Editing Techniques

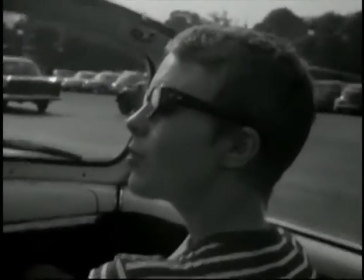[8:51]
It is when the scene cuts/dissolves into the next. The first object then becomes the second.
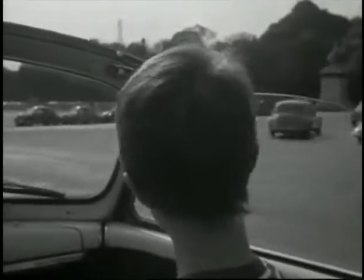[8:58]
This is done well within 2001: A Space Odyssey. So is continuity and seamless editing a thing? Yes, these are perhaps the two most important aspects of film editing. If appropriate items don't remain the same throughout, it's going to confuse those watching. So, in other words, that would be poor continuity. Likewise, if the joining clips are jumpy and rough, it detracts from the acting and plotline, hence reminding us that we are, in fact, watching a film. Not good when we put a movie on in order to escape from reality. How about audio? Audio is essential in creating the desired mood and pace. When we hear dramatic, mostly non-diegetic sound, we believe that something terrible is going to happen, perhaps a murder or the discovery of a mysterious weapon. Think Jaws, when you have the music as the shark comes swimming through the water. It builds attention as the pitch can get higher and the general speed faster, just prior to a pivotal event. Generally, the music will reflect the mood, however this is not always the case. Then it's called contrapuntal sound. Whoa. And quite often used in music videos and adverts, we can cut our film to the sound. So it's a technique used to make the movement correspond with the sound. It was famously used in Psycho. Janet Leigh's character is stabbed on each loud standalone beat of the track. Likewise, it is relatively easy to identify as prominent movements will be on a certain beat constantly. It helps in altering the pace, as fast music will mean fast actions and most likely will be found in a high octane scene.
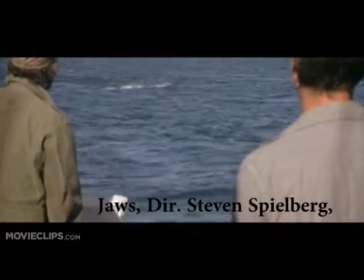[10:33] Shut off that engine.
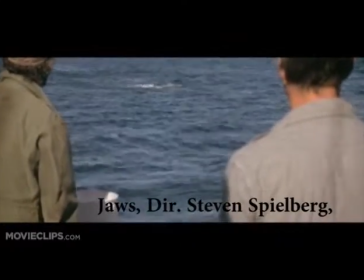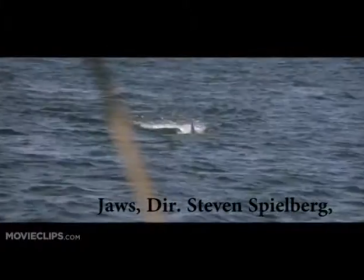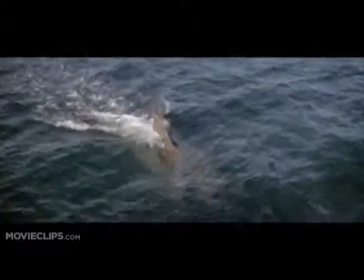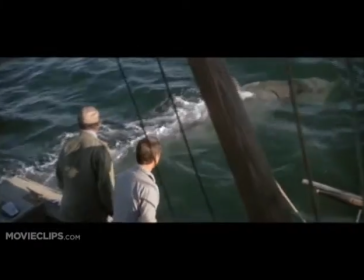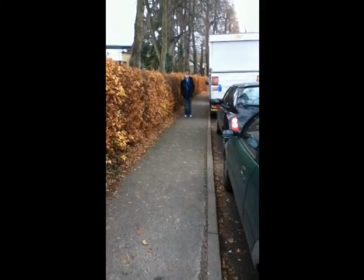[11:04]
So, to generate interest going between scenes, different effects can be used.
Whoa.
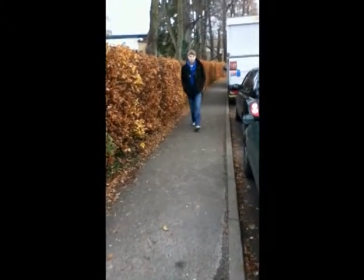[11:10]
A direct cut is less interesting but practical. It conveys the idea that only little time has passed or distance travelled.
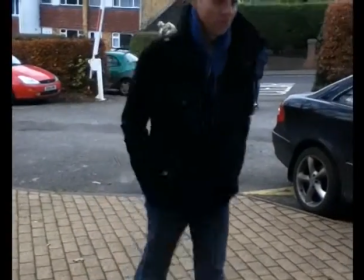[11:17]
A fade does the opposite and suggests that a long period has gone by and a great length has been journeyed.
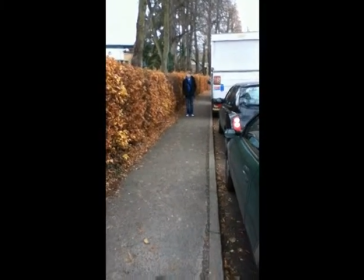[11:22]
A wipe implies that a new scene has started in a new location and can be with different characters.
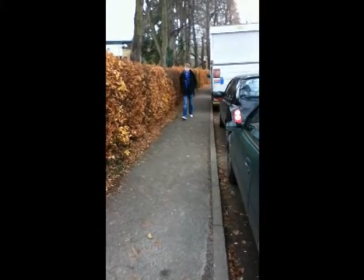[11:28]
Throughout, varying camera angles will be used to retain interest and alter meaning.
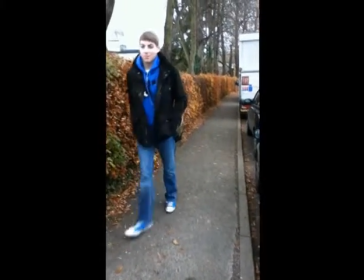[11:32]
For example, a close-up suggests intimacy,
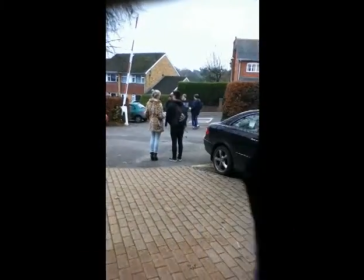[11:37]
whereas a long shot can suggest alienation and a theoretical distance from others.
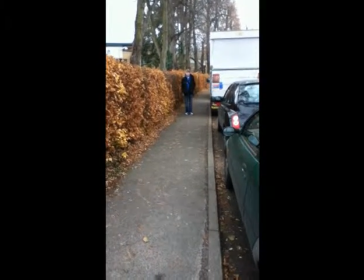[11:43] Whoa. Shut up! I'm gonna like get rid of that. And you'll be like,
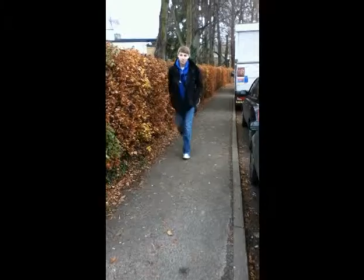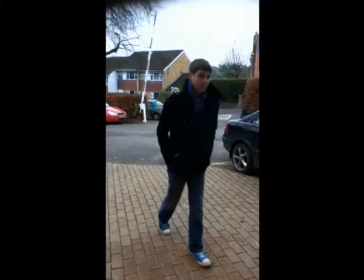[11:55] Thanks a lot for the help. not a problem!